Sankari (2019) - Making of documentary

So we made up a shot for it in the shot list that was making a lot of sense in the way the story was being told on the storyboard. Then when we were in the set already, in the shooting days, we realized maybe it was not such a good idea. But we had it already, so we did the crane shot. And after, in the first edit, we edited it as the way it was in the shot list, then we realized it was not necessary to have that shot. But then Simon came with this new idea when he had in his house, and then he came here to the editing room and he just did it without my permission actually, and then he showed me how it was working in the other way around. He took the same shot and he inverted it. So now it was working much better to have an introduction. Most people probably won't recognize that it's a visual effects scene.
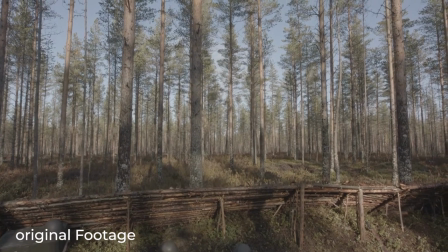Like, we filmed this trench and I realized the trench is like very empty. And I thought, we can't show it, it's too empty.
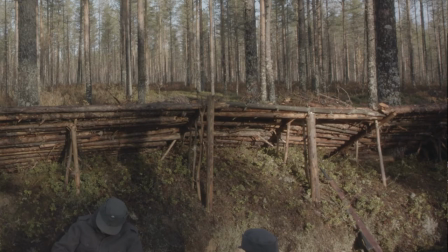So I got some soldiers from other shots and put them into the trench to fill it up even more.
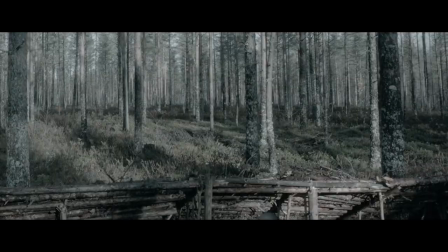It looks so normal, but it's visual effects. Then there were a lot of shots, pretty cool shots with slider. That was also a thing I wanted to have from the beginning. But then in the first edit, again, we decided to leave it out.
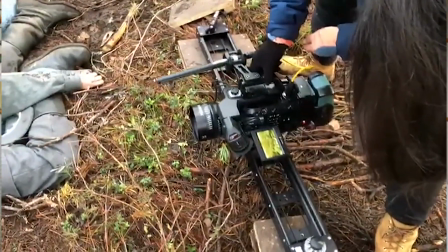But when I saw the crane and the new short film with a new beginning, a lot of things made more sense.
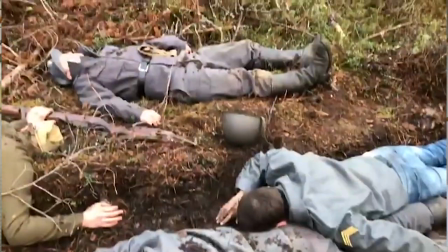Nope.
And after some days of trying things,
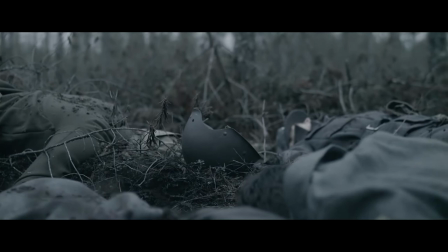Simon again came with this idea to have the slider as the beginning with some explanation, little explanation of the context. So it was actually the shots, the special shots we had, and it was very challenging shots from the beginning. We managed to get them on the film at the end, even though in the middle we had some discussions about it.
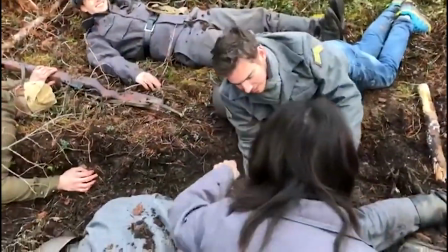Wait, are you even serious? Yes, I am. Yes. Look at that way. Why can't I be just, I don't know, just no, like this?
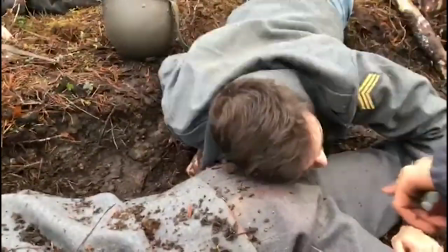No, no, Simon. Oh, yeah. I have to, yeah. All right. Yes, but look right. It to the other side.
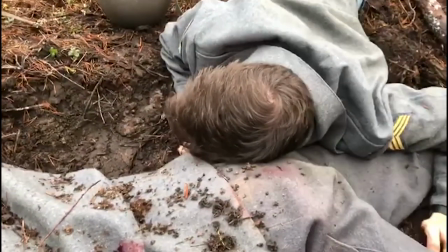Can you go down? I can't go down no more, no. Simon. Okay, wait.
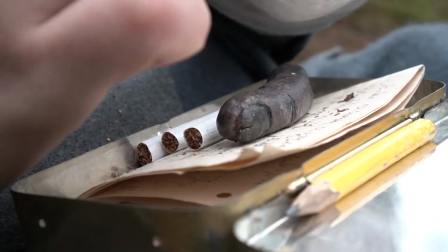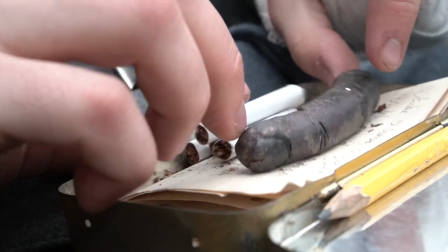When I was writing the script, I was writing scenes which not ended up in the film. For example, we had the scene with a detached finger, and our team, we had an amazing team. Everyone was working so hard, and they did this reconstruction of a finger very good, and then we didn't use it. We also shot a scene completely, which not made it into the film, which was actually the first scene where we see Erno preparing himself for getting the medal,
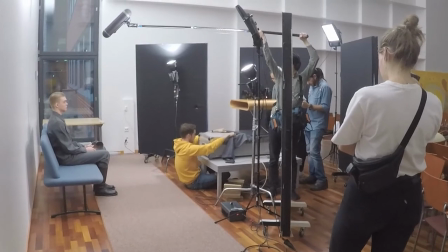and it should have been a teaser for what's to come.
Yes, exactly.
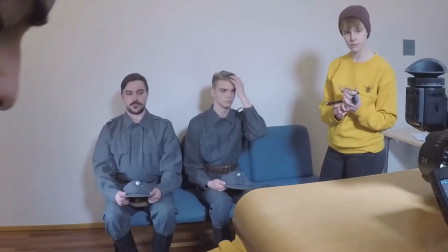Perfect. Okay.
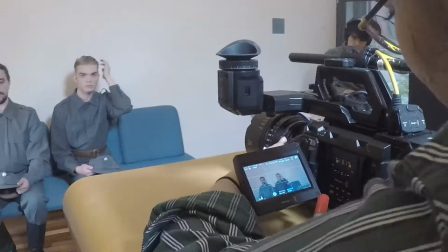Do you also think it's still a bit too dark? I mean, I now I have this cross in the middle of the frame.
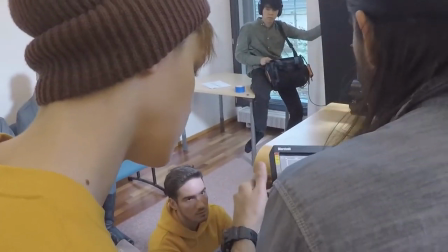Do you also think it's too dark? Can you go a little bit like this so I can see?
So we realized when we watched the whole thing that the first scene was not making any sense. So we just tried to move it to the end of the short film, just before the last scene.
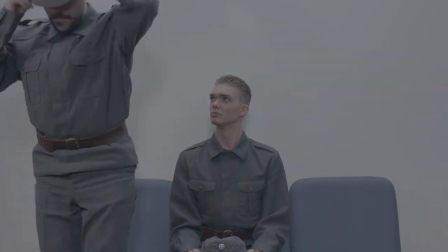And then we had this chronological order of the short film. But when we watched it, it was not interesting. We jumped from a very interesting ending from the battlefield to a very boring waiting room. So then we just decided to take it away. And it worked.
All right, let's do it one more time.
So we had 3 shooting days on the forest, and the first one was quite good on time.